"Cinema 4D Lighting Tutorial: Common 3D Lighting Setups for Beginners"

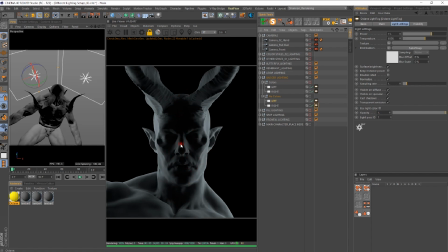The eye kind of just falls back as it looks over, kind of the topology of the model. So Badger lighting, I think, is really, really cool. This is another lighting setup that is used to give a sense of mysteriousness,
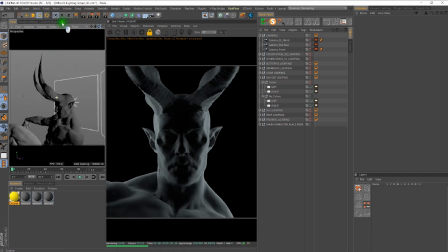and usually it's pretty, straightforward on where we actually place those.
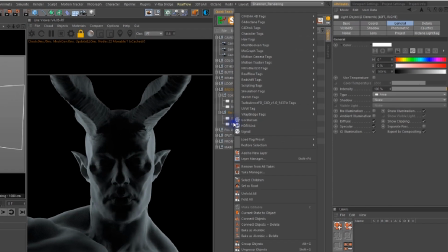Now, one thing we can do is, if we wanted to change, how the lighting is falling, always remember we have other options here.
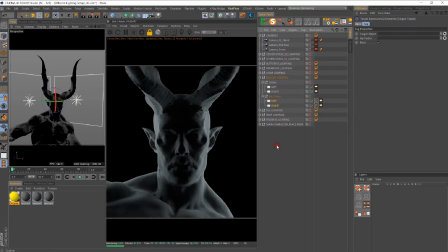So let me go to my Cinema 4D tags. I'm going to add a target tag to both of my light setups here, and then we are going to place our main character in that target so that the light continues to focus on it.
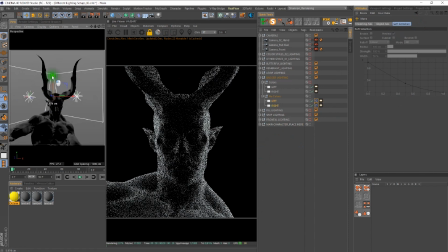I'm going to grab both my lights, and I'm just going to start to move them up, and kind of notice what happens as I move those lights.
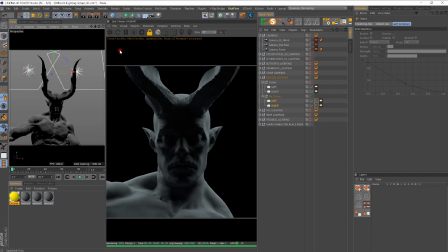Simply by moving the position of where they are, the lighting and the kind of message of the story changes quite dramatically. So if we look here and we look at the lighting, let me do that.
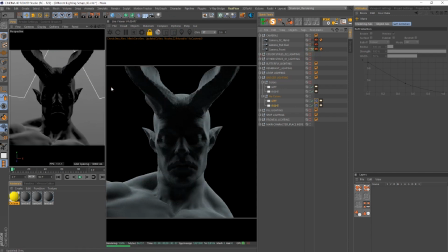Let's go back into here, back down. If you look here, there's a pretty big difference on, the story that we're telling once we move the lights kind of above our character, as opposed to
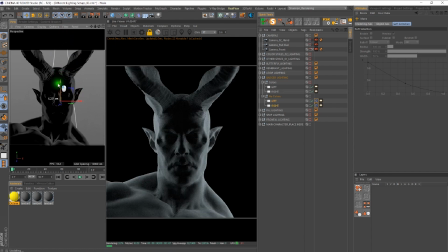what they look like, here. So there's a much different story being told now. We can also go in the opposite direction. We can kind of start to move our lighting beneath, and you can even see it here.
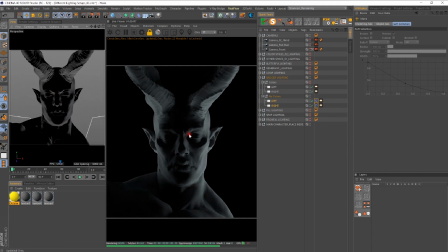Now we have a completely different lighting setup, and that tells us kind of a different story within this character. So definitely play with the positions of your lights. Once you have them, this is kind of one of those things where you set up the base, you set up your framework, and then you manipulate it.
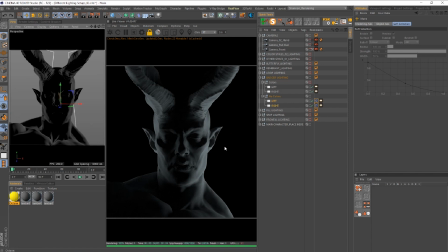Once you understand the rules, you can start breaking those rules on the particular lighting setups. Everything I have in this project file is a jumping off point for you. Okay, so definitely, start with these and then start manipulating them, adding color.
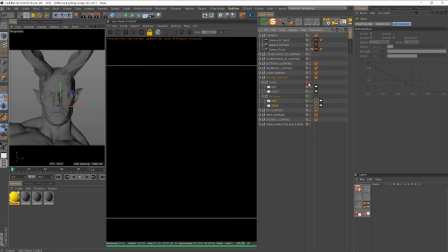For instance, one of the interesting ways that, like we saw in the last example, adding color can really change,
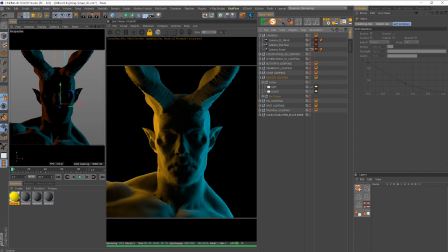how you're viewing the object. So now we have more of a story to tell, because now the color is telling me, okay, this seems like this character is in some type of cyberpunk, maybe futuristic city with artificial fluorescent lighting,
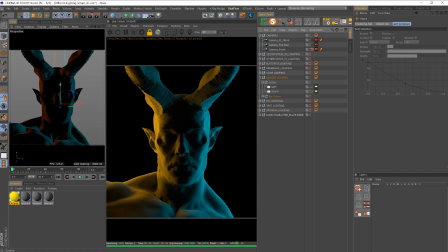maybe a city scene, maybe in Tokyo, Japan, or something like that. We start to get an understanding of the actual setting. Not only is this character mysterious, but the also location is kind of mysterious, because we can see this really kind of stylized, specific lighting look that's usually associated with things like cyberpunk.
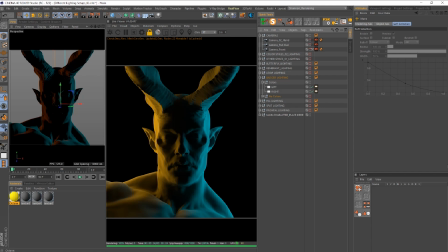But we don't see any environment. He's completely in darkness, and we can't see the full features of his face. So this is another way to actually start bringing out a kind of a story inside of your renders.
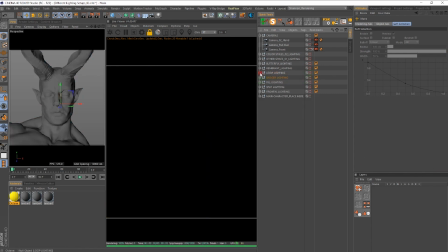So the next thing we're going to look at is loop lighting.
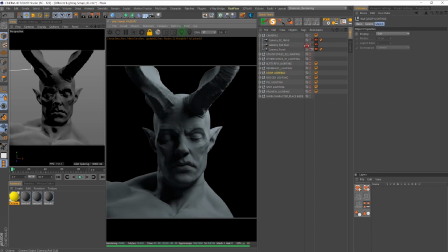Okay, and let me back out of the camera so you can get a bird's eye view of what we have here. So loop lighting is basically, if we look,
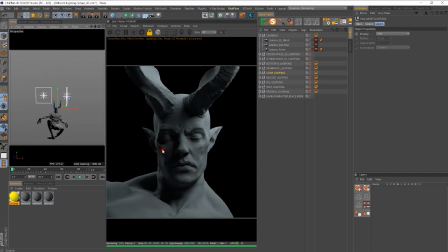we have this kind of like a triangle kind of starting to form here, and we have this kind of triangle here on the neck. So this is loop lighting, where the light, oops, let me open this up so we can kind of see the intensity and all that.
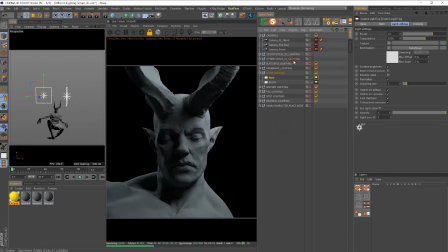So the backlighting here is at a 20 intensity, and this light to the right is at the similar intensity, but the backlighting is slightly off-centered from the character.